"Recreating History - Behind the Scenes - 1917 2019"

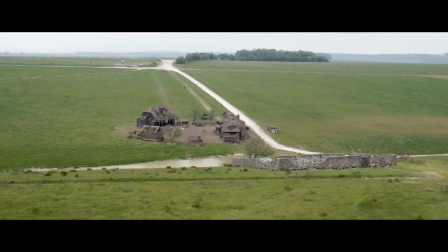4:06 the cherry orchard scene is one of my favorite scenes in the film and that set was so beautiful
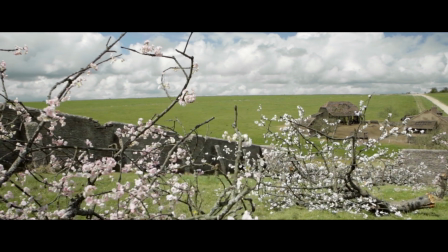4:13 remember dennis talking about the specifics of kind of where he would place a tree which to be honest i hadn't noticed i've
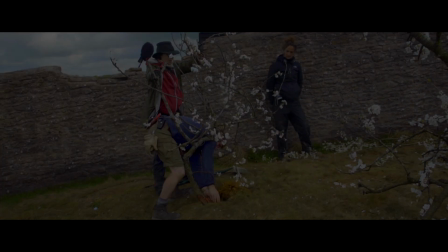4:24 asked for about four or five trees to put in the farmhouse and when the trees came in the greens department came and said i'm sorry there's this one tree that we're not sure if it really works or not.
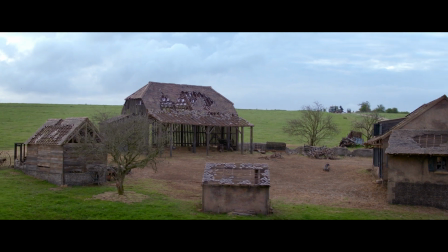4:35 It had been naturally split down the middle, and I said, oh, that's absolutely amazing.
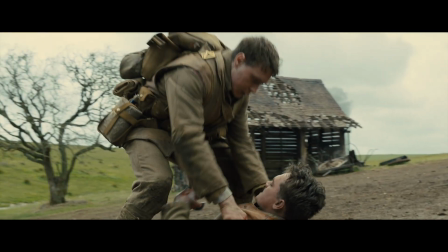4:43 I'm going to put that tree right where Dean dies, and it was the perfect metaphor for the parting of the two men. It sort of gave us magical quality to it, which is sort of subconscious, and that kind of conscious understanding of how to make a subconscious feeling was really amazing.
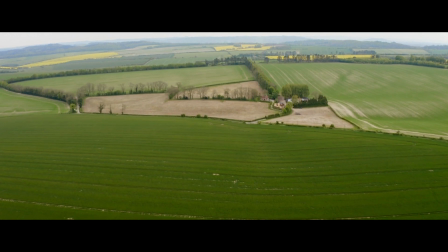5:04 the first few rehearsals we did back in November it was a completely blank piece of land
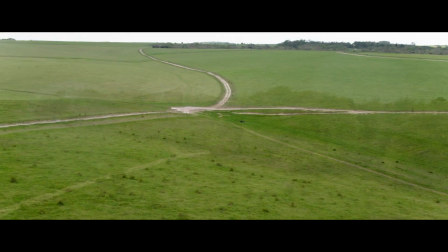5:10 it had the expanse of sky and the vistas that we were looking for but didn't have a French farmhouse
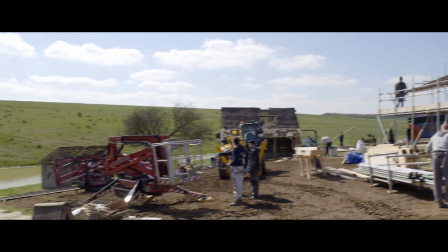5:17 sitting in that landscape so clearly then you needed the production design department to design and build one
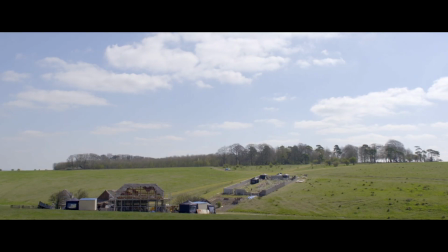5:25 in a way that felt credible and authentic Some of the locals couldn't believe the quality and the finish of it. It looked like it had been there for a long time.
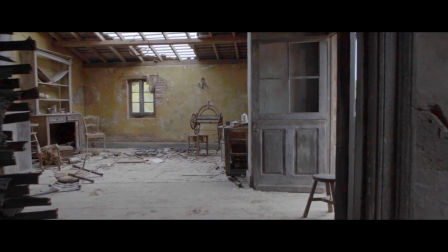5:37 And the set dressing and the finishes on that set were extraordinary. It was just so real. You sort of get lost in it.
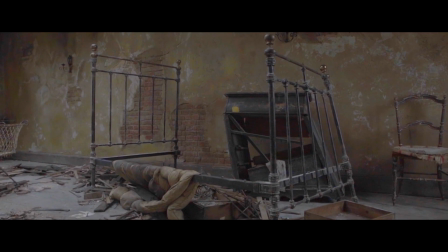5:48 It's really one of my favorite sets of the film. The whole house is kind of a memory. It's a memory of a family that once actually lived there.
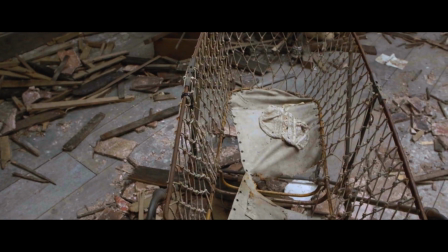5:55 So it became almost this vast sculpture. It kind of stopped being a set at that point and became like a reality.
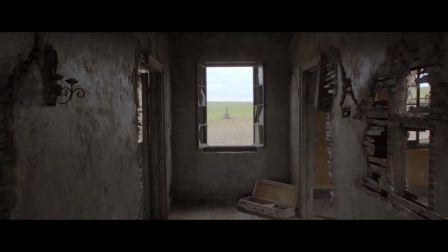6:03 I kind of took the approach of the film as saying,
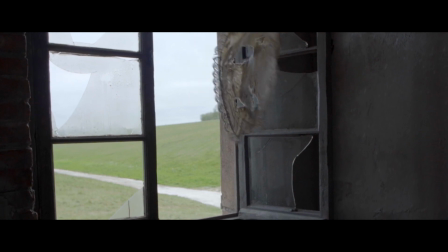6:06 make it beautiful even though it's destroyed, because the beauty within that is the experience.
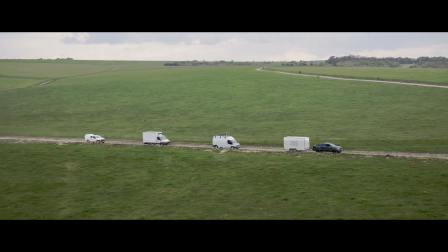6:17 Finding these locations was a challenge of its own, because ideally, you know, we were going to find all of this within 50 miles of London,
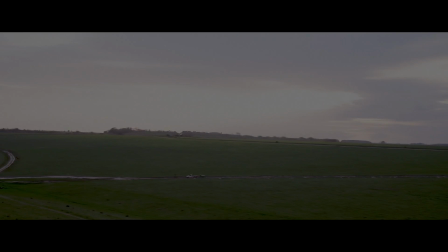6:26 but we just couldn't find it in terms of the vastness of the landscape. anywhere in the closest vicinity.
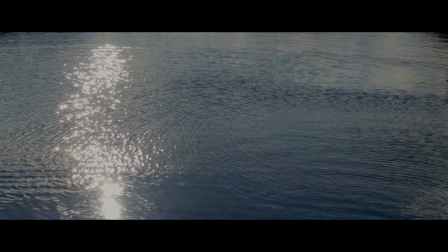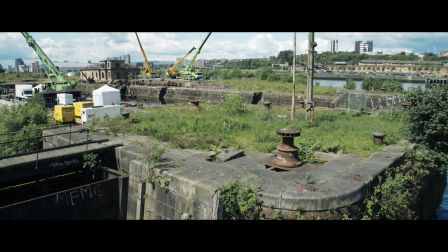6:38 Since Sam was looking for these amazing kind of industrial canals based on the stories that his grandfather told him,
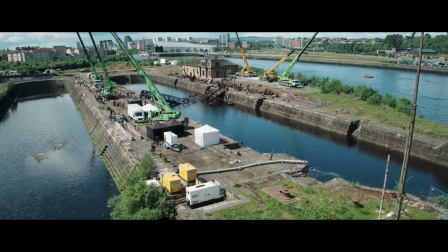6:44 the only place that we could find that was Govan Docks in Scotland. The first location that I'd gone to, I sat for an hour and a half trying to figure out how to make it work, and I couldn't.
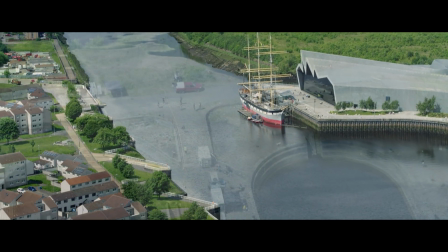6:56 And then we went up to Glasgow, and within five minutes, it was like, oh, it's all here. It's great. I could see it. I was so thrilled when Dennis worked it out where the bridge was going to go because I remember thinking, God, we've got to shoot here.
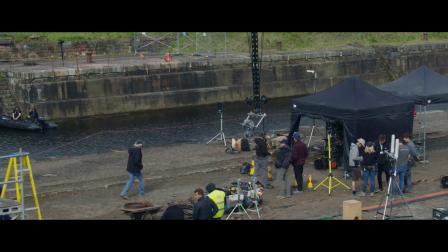7:11 This is special.
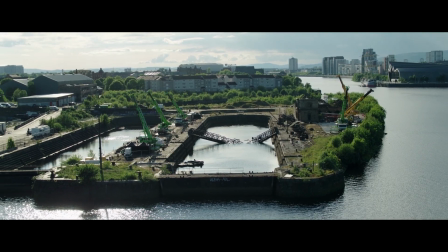7:17 It's a really rich part of the city historically. A lot of the kind of famous British naval ships and everything were built here.
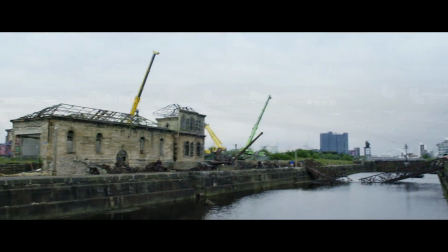7:25 My grandfather actually worked in a haulage firm that used to work in these very docks.
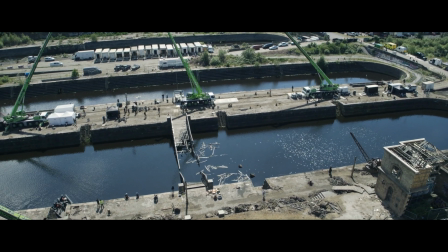7:30 It's laid abandoned for 30 years, So we have conducted dive surveys to check the condition of the dock,
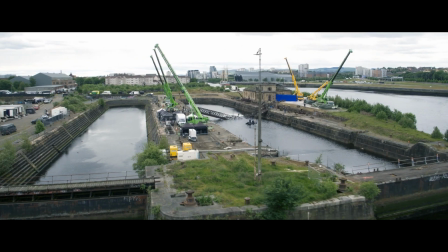7:37 to check the dock gates themselves, and to make sure it was suitable for us to come and put in our bridge set piece.
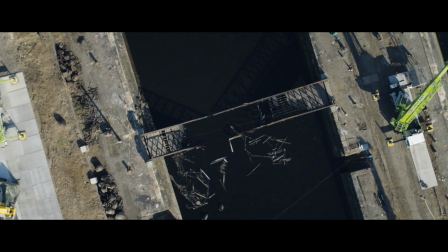7:47 This was a very impressive set piece.
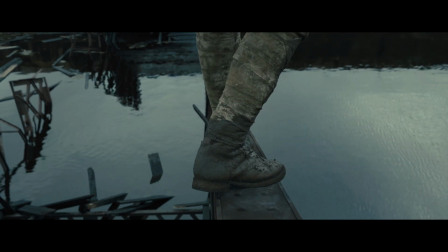7:52 This is where Schofield goes up a broken down bridge and does a stunt jump, crosses to the other side.
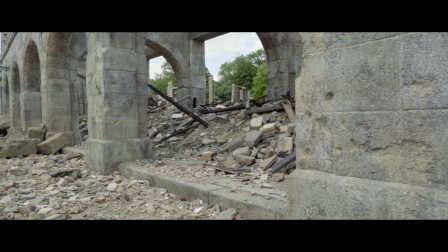8:17 Acoust, I think, was one of Dennis Gassner's finest hours. It was a wonderful, extraordinary set.
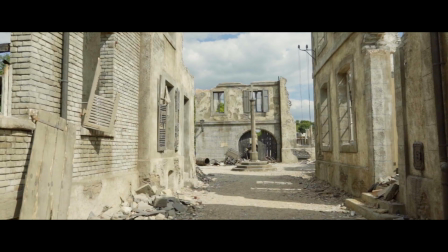8:25 What Dennis was doing was constructing a lost world.
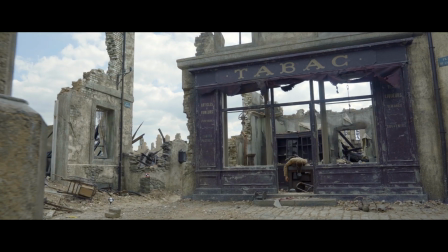8:31 You sense where the cafes were, you sense where the tobacconists were, even though very little of it remains.
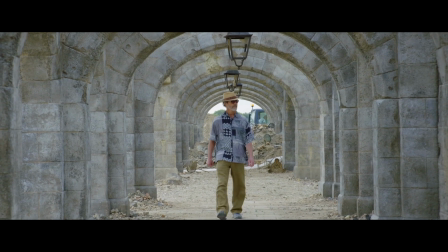8:39 It's an enormous task to take a set and build it from the reality
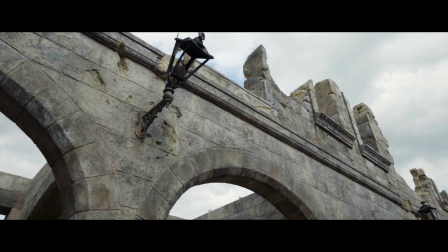8:44 of the set and then break it down into what three and a half or four years of war has done to it. And of course then came the issue of how do we light it.
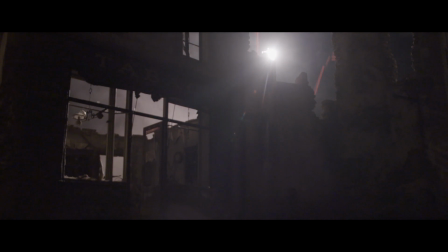8:56 There's a scene where they had all these flares going up over the top of the town and those flares were lighting the whole scene.
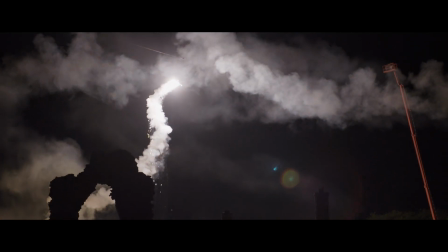9:03 So we needed to figure out how much time the flares needed to be in the air to get the look we were after.
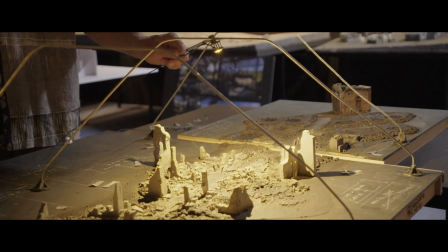9:12 they had this model where they were testing which way the shadows moved what was key was the way the light fell through the windows to
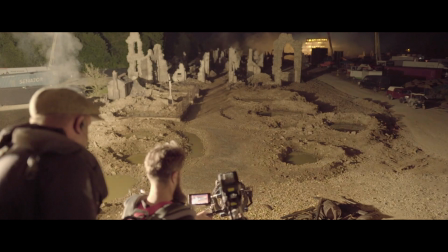9:22 create the shadow and the layers of light it almost feels like the ground beneath his feet is moving because the light is moving there's something nightmarish about it
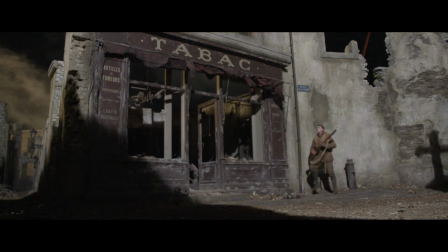9:31 and strange the level of detail that's gone into all the sets it was just or inspiring dennis
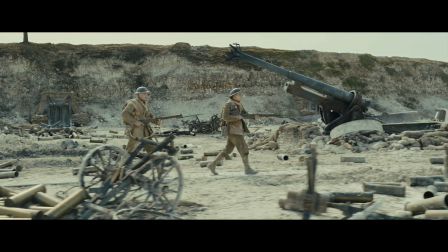9:42 has done an amazing job as an actor it really helps you just get lost in the scene
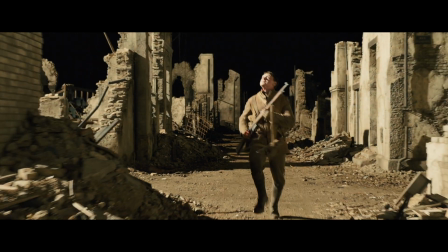9:51 my hope is that it's something that will be groundbreaking
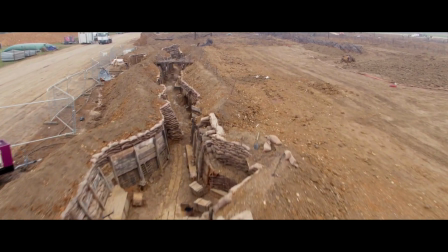9:57 something that's going to push the boundaries and say that this can be done this is why i get up every day and it's amazing